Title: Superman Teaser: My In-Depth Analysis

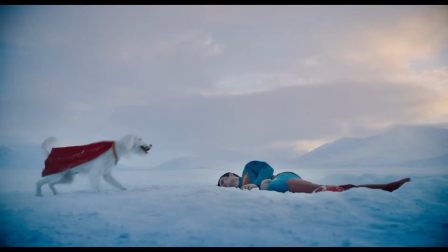new teaser trailer for Superman has definitely become the most talked about teaser trailer for any DC movie ever.
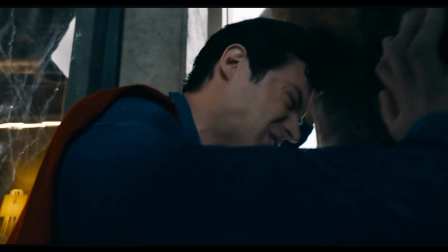I'm the king of the world!
That's because there is a lot riding on this film.
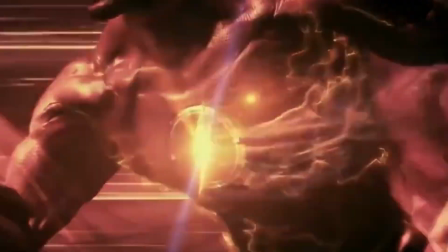In fact, a lot more than just Superman is riding on this film. The entire superhero cinema world itself is riding on this Superman film.
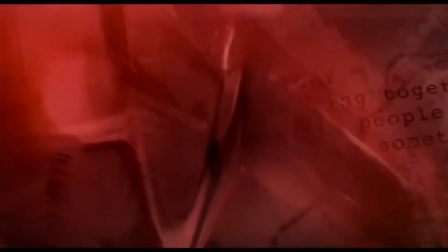Marvel, with its string of losses lately, and doesn't look like it's going to be getting much better in the near future,
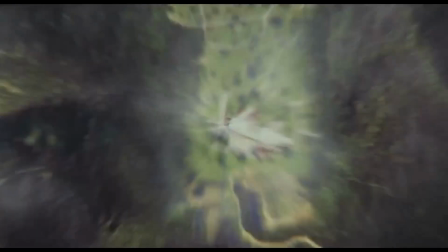judging by the fact the new Captain America film is $400 million in its budget so far.
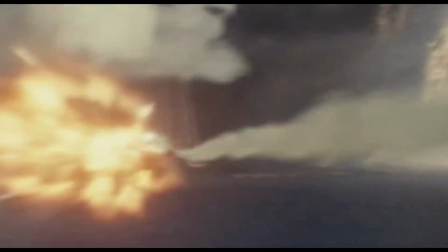Show me the money!
And they're still doing reshoots because the movie's in trouble.
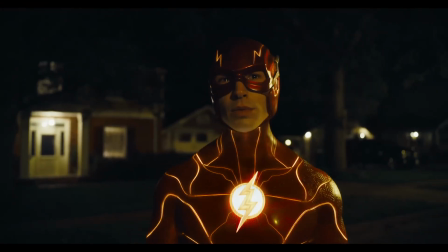I got a bad feeling about this.
And DC has also had its string of flops as well.
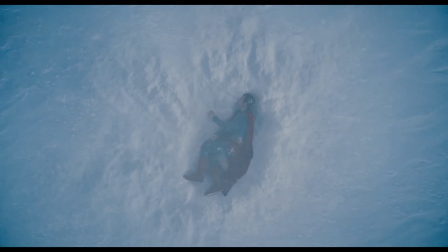So much is riding on this film. And I watched the trailer, and I thought there was some good stuff, and perhaps some also not good stuff.
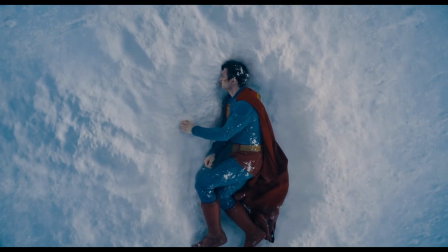And of course, ultimately, you can't know for sure until you see the actual movie.
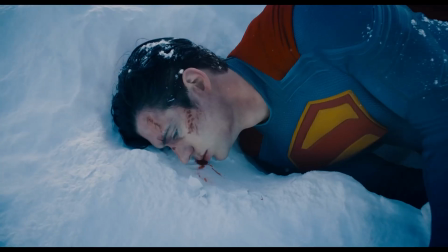But as far as the good stuff, the first thing that I thought was really good was when the trailer starts off, we see Superman, he's bloodied.
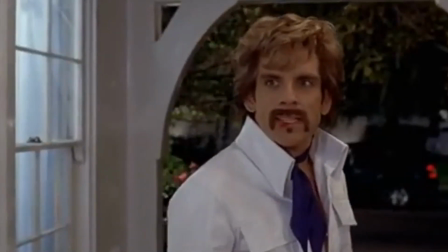Nobody makes me bleed my own blood.
We see Superman crashing to Earth.
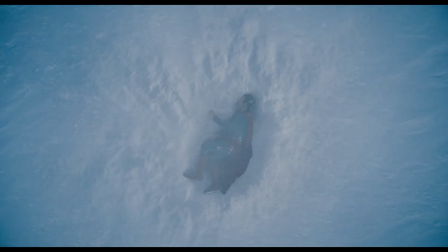He maybe just got his butt kicked. And that's actually a good thing because we need to feel Superman is in jeopardy.
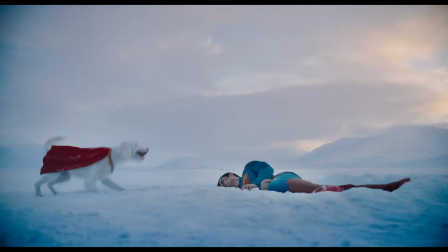Another thing that I thought was really good was Krypto. Depending on how it's done, of course, because if it's done as a total joke, that wouldn't work.
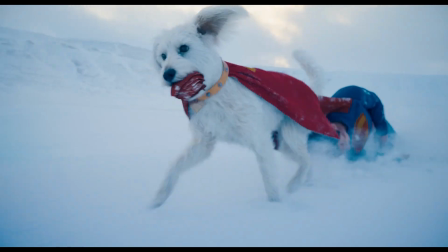Who let the dogs out?
But when we see Krypto approaching Superman, first of all, he's not flying, which helps ground it.
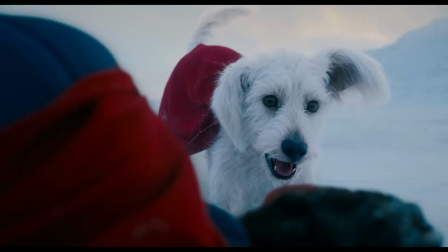And in this world of Superman, even though that might seem like total make-believe, it's still really important to keep things grounded.
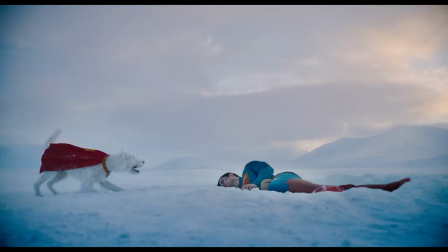And the way Krypto comes to rescue Superman,
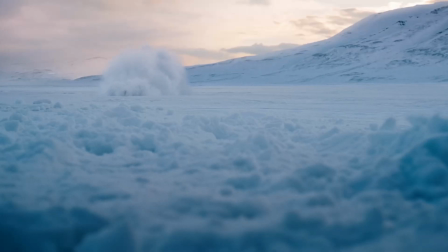raising up that massive snow cloud from his super speed, was quite compelling.
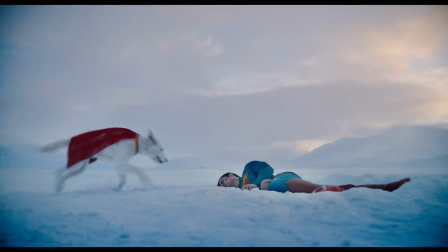And more importantly, it shows that connection between human and man's best friend, dog.
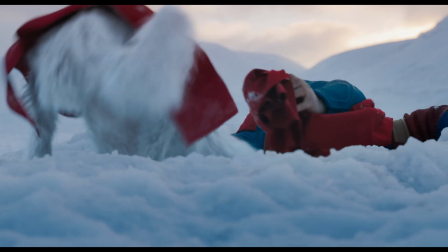And if you need a friend, get a dog.
And having Superman have someone that he can talk to and confide in and trust with his
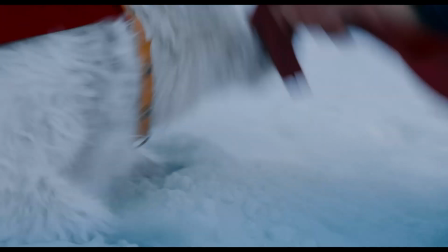secrets is a very powerful idea and makes Superman more grounded and more human.
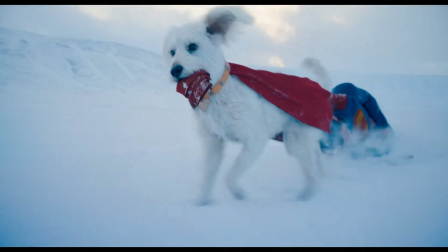And James Gunn in real life has said that he was inspired by his own dog to create Krypto in this film.
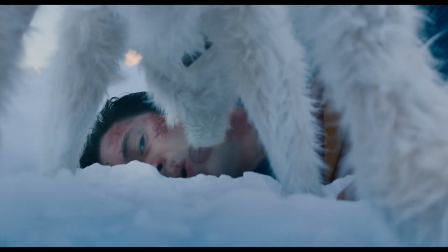Krypto does not fly, but apparently he does have superpowers judging by the speed.
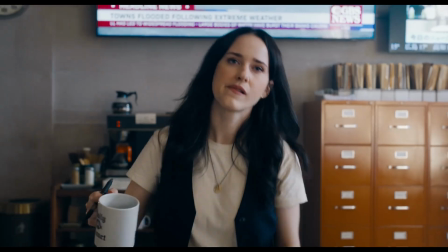Another thing that I thought was really good about this trailer was we see Clark
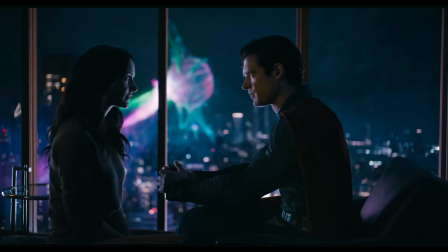Kent working at the Daily Planet and Clark Kent interacting with Lois Lane.
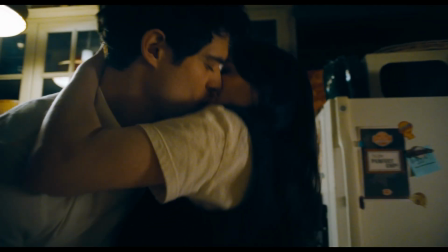The reason why I say this is so important is because, for example, in Man of Steel,
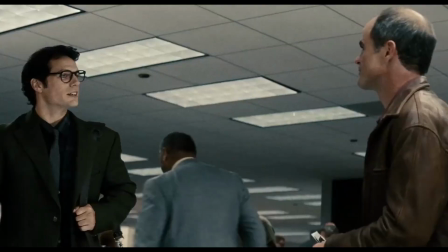we won't even see Clark Kent in the way that we know him working at the Daily Planet until the last few seconds of the film.
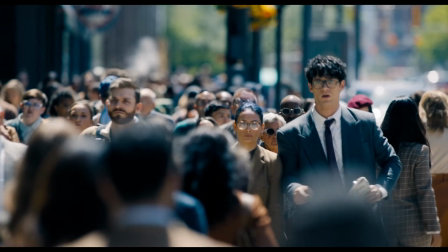Another aspect of Clark Kent that I thought was really positive was the expressions on his face,
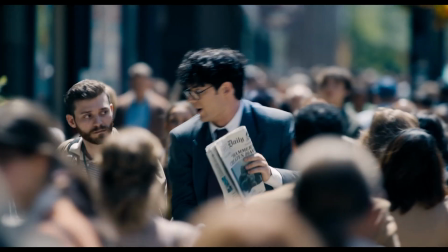both as he's trying to get his way into the Daily Planet. He looks like a guy running for a bus as the bus is about to leave the bus stop.
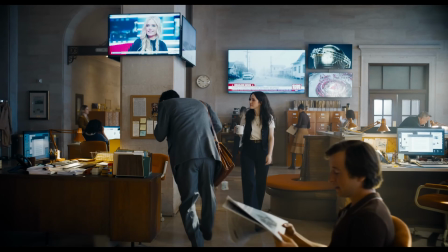He has that sense of being out of place and not totally in control.
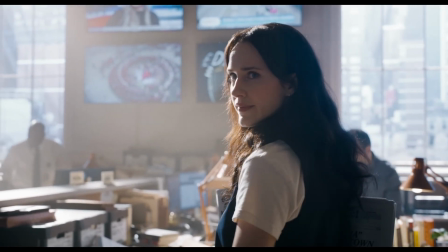Similarly, that expression on his face when he's looking at Lois Lane and Lois Lane's looking at him inside the Daily Planet.
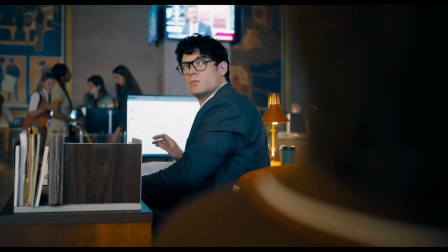That's a good expression for a Clark Kent character.
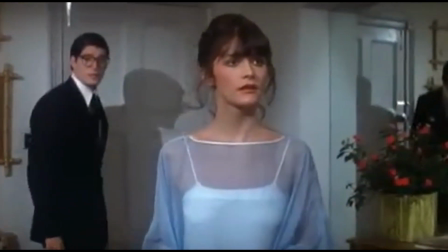Of course, I do hope that they're able to have the genius that Christopher Reeve was able to incorporate into the character,
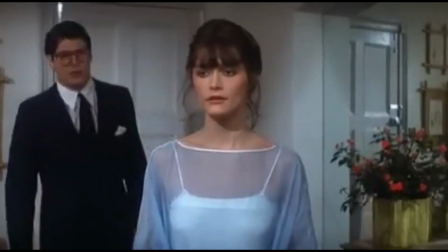because when he was playing Clark Kent, although he was bumbling and mild-mannered,
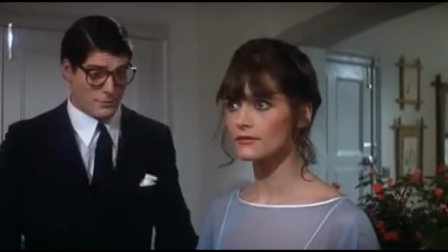there was also the indication that really he's very confident. He's just pretending to not be confident.
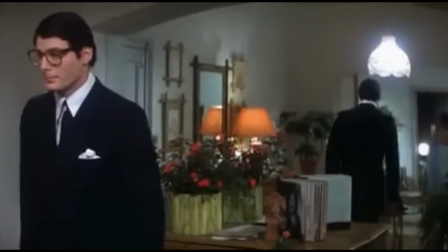And the audience was always in on it. And that's a great nuance, a great subtlety that I hope they're able to show here too,
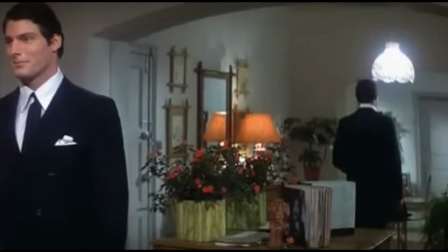so that we understand that Clark Kent really is just pretending to be that personality of lacking confidence.
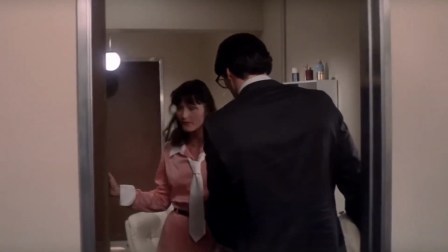Clark Kent is such an incredible character because it allows us to relate to Superman.
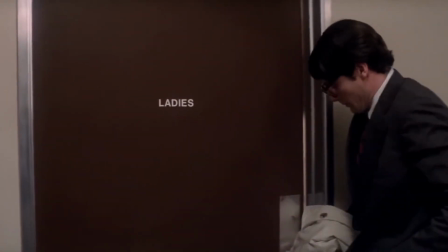Because even if he's just pretending to be that guy, the fact is as Clark Kent, he does not get the glory.
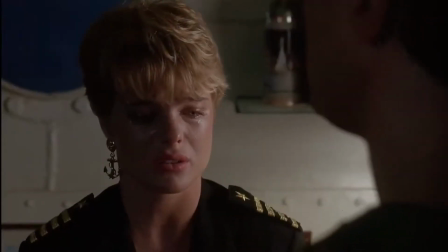It helps us identify with him.
Are you like some special forces guy or something?
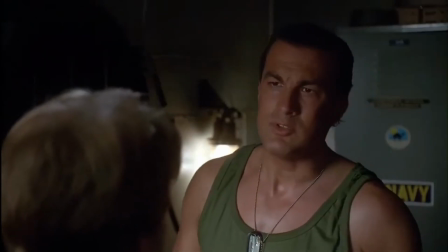I'm just a cook.
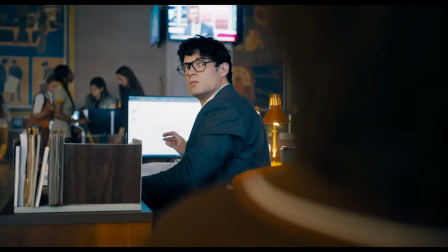And in this movie, we see that Clark Kent, his hair is really messy,
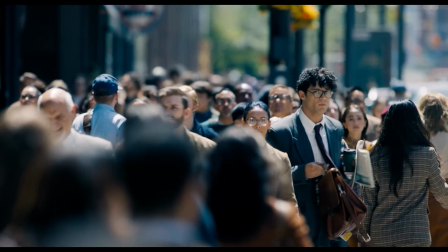which is great because it helps distinguish him from Superman.
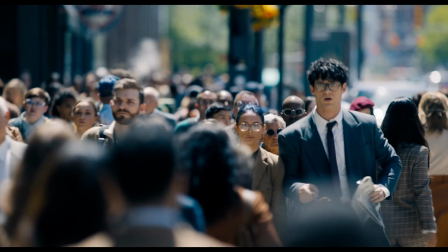It adds to the disguise.
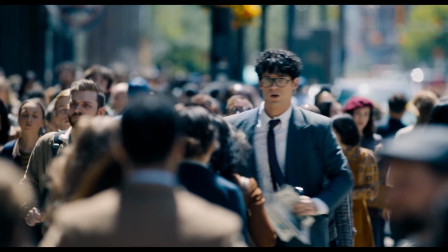And so between the messy hair and the glasses and the fact that he looks like a man who is not confident,
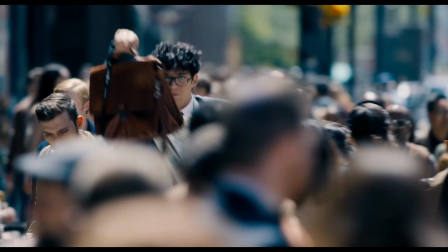as you can see in this scene where he's fumbling around people trying to get inside the Daily Planet,
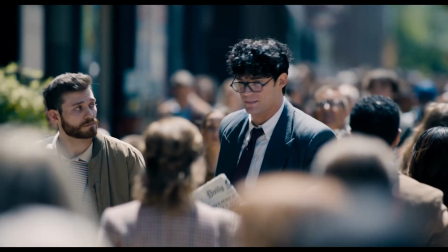all that helps to improve the disguise.
And before you think that's just a joke and that could never work in real life,
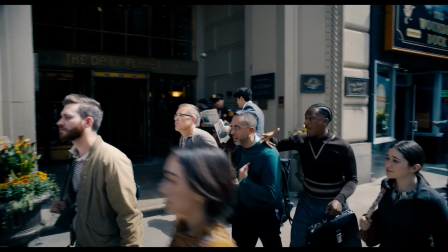Are you suggesting that I'm not who I say I am? think about all the Hollywood celebrities that go completely
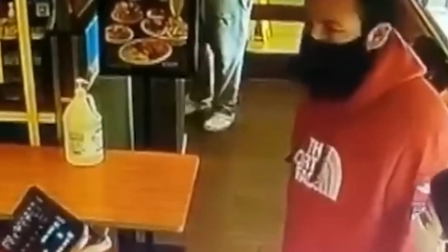unrecognized when they're not wearing their makeup,
when maybe they're wearing sunglasses and a hat.
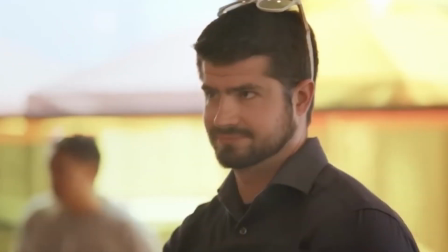It really makes it hard for them to be recognized or detected. It happens all the time.
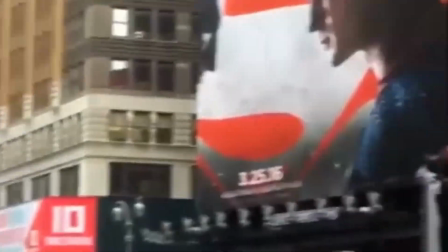In fact, Henry Cavill actually proved that. He was standing outside a building and nobody even recognized who he was.
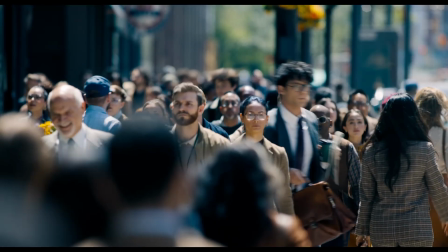So it actually shows that it could work. Also, I think was smart casting from another perspective as well.
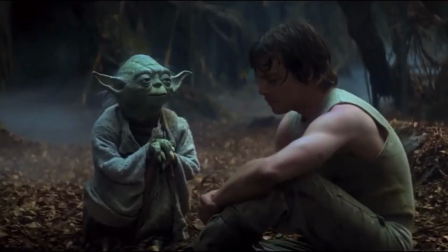The fact that he's really tall.
Size matters not.
Now, obviously, he has to act, too, and have the ability to do that.
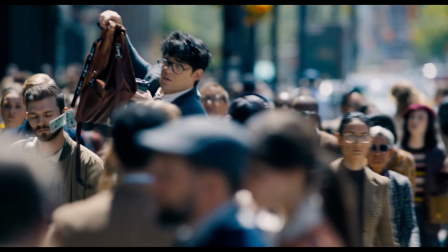But the fact that he's physically imposing and really tall, as you can see in that scene where he's taller than all the people around him as he's trying to get into the Daily Planet.
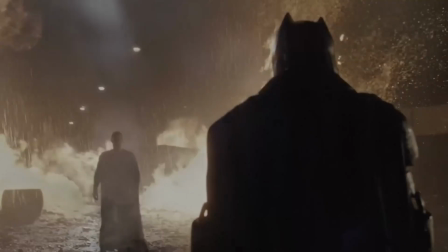When you compare that to how Superman was portrayed in Batman vs. Superman, where we see Batman is taller than Superman,
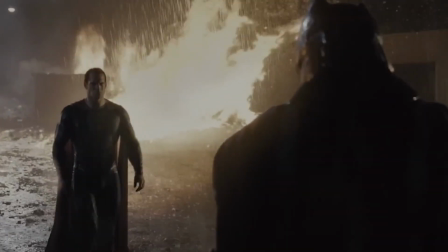and we see that not only is Batman taller than Superman, but Batman kicks Superman's butt in that movie as well.
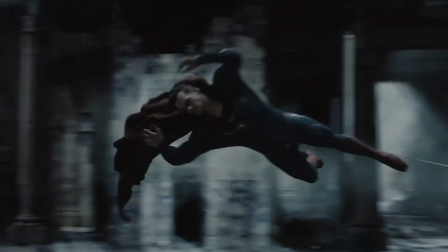And also in that movie, we see that there's no respect given to Superman.
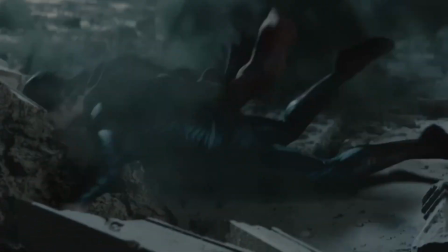The most kick-ass scene in that movie was when Batman is in the warehouse rescuing Superman's mom,
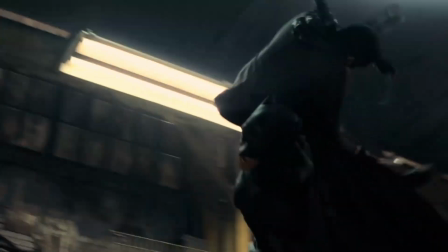which, by the way, is another problem in not giving enough respect to Superman, because Superman's not even the guy to save his own mom.
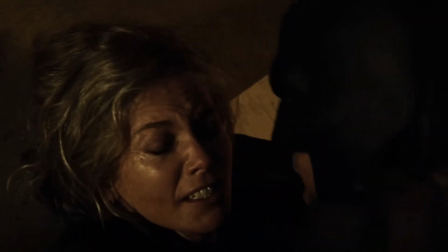Batman's doing it. Why do I bring this up? Because it looks like in this trailer for this movie, they've corrected that.
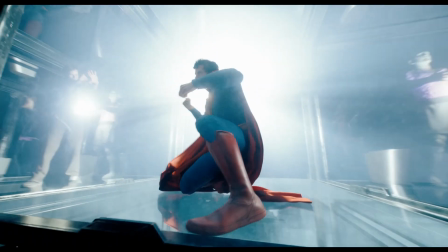They're making sure that Superman looks like Superman. Superman is tall.
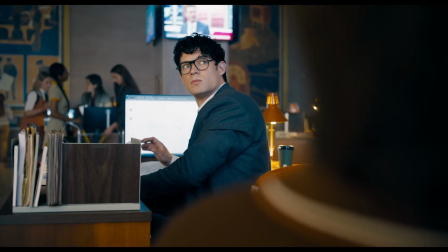Superman's disguise is also improved with the messy hair. All that looks promising, so that's great.
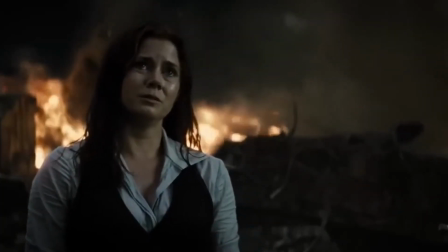On a side note, getting back to the way Batman vs. Superman treated Superman, the fact that Superman gets killed in that movie,
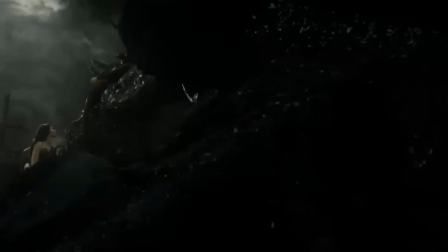and it was only his second movie, also shows a disrespect for the Superman fans.
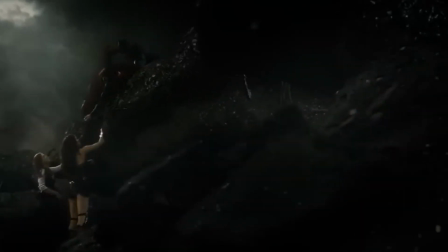You've barely made it to the second movie and you're already killing off the character. That shows a lack of love for the character and a lack of creativity,
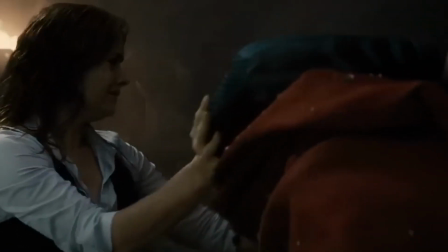because if that's the only idea you can come up with to get people interested to come to your movie, that we're killing Superman,
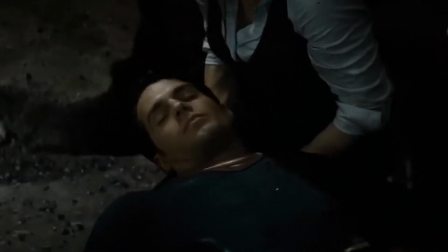that shows you don't appreciate Superman, or that you don't have creativity, or both.
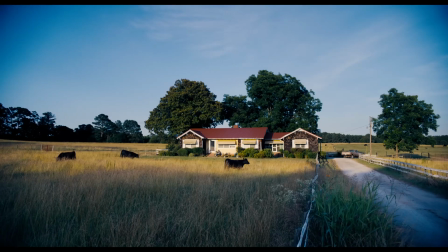Whereas it looks like in this movie there's a lot of love for the character of Superman.
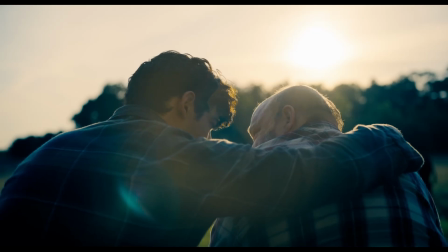And James Gunn has even said he's incorporated a lot of the elements from the Silver Age of Superman.
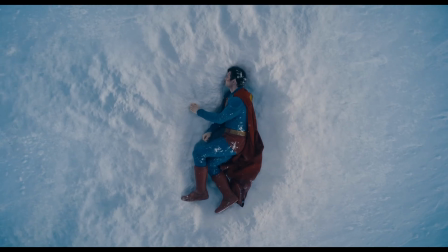Now, how about the costume in this movie? This has really divided a lot of people because it doesn't look as slick
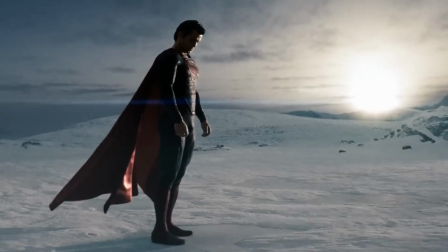or maybe as serious as some of the other costumes in the Superman movies.
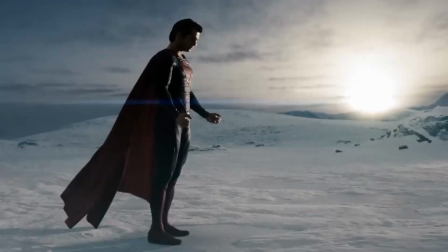Where did you get those clothes? At the toilet store?
So, on one hand, let's look at the positive.
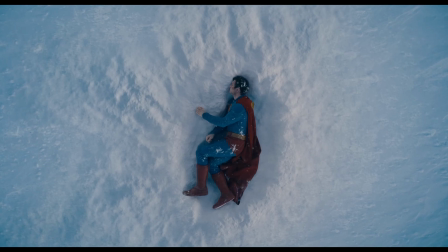David Corenswet himself said he wanted to make sure that Superman is still wearing the red trunks,
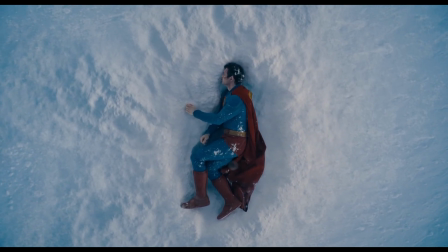because actually James Gunn was not going to have the red trunks in the movie.
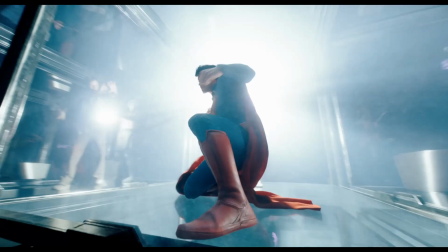And I understand why, because some people might say it looks outdated, it looks silly.
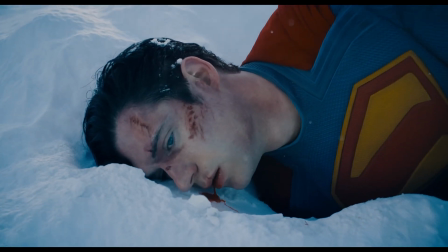First of all, it's great because it gets back to the original roots of the character. That's how Superman looked in the costume.
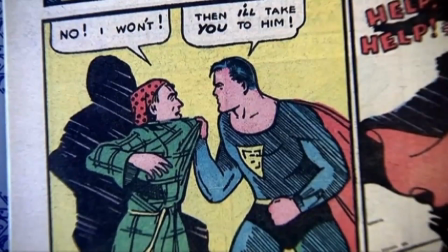But also, David Corenswet has said it was his idea that Superman dresses this way because he wants kids to not be afraid of him,
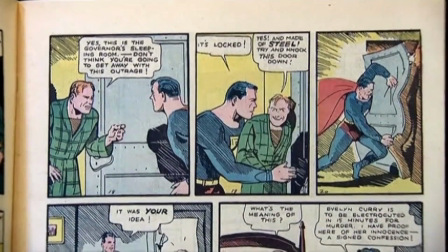so Superman looks like a wrestler.
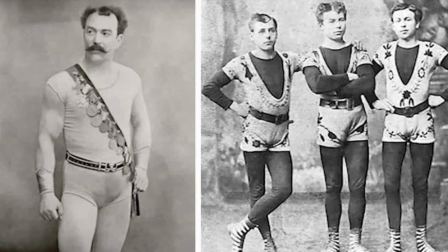And the truth is, that was very close to the original reason for why Superman had that type of costume, because that's the way the strongmen would dress up.
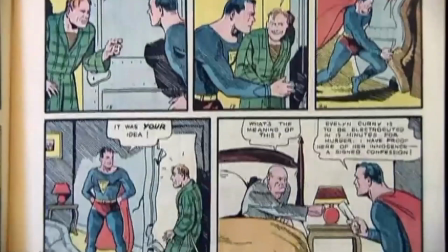When I say strongmen, I mean the professional strongmen in the 1930s. That's the kind of outfit that they would have with those kind of trunks.
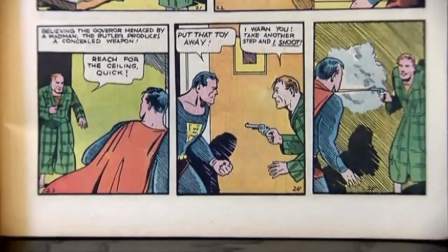So it's a throwback to those days.
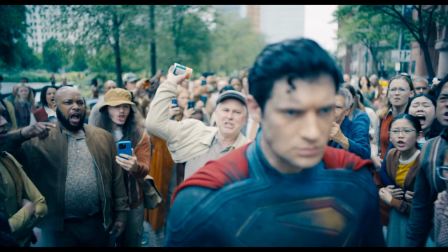The other thing, too, about wearing that costume is that by having a costume that doesn't look so slick,
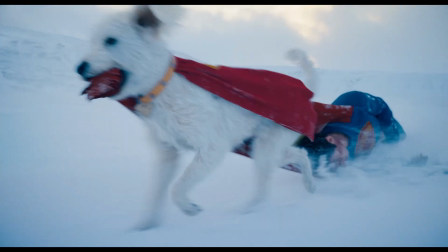it actually forces us, the audience, to focus more on the man behind the costume.
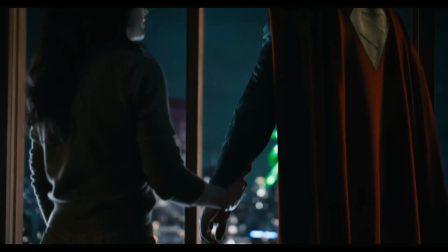Because it's not the costume that makes the hero, it's the hero that makes the costume.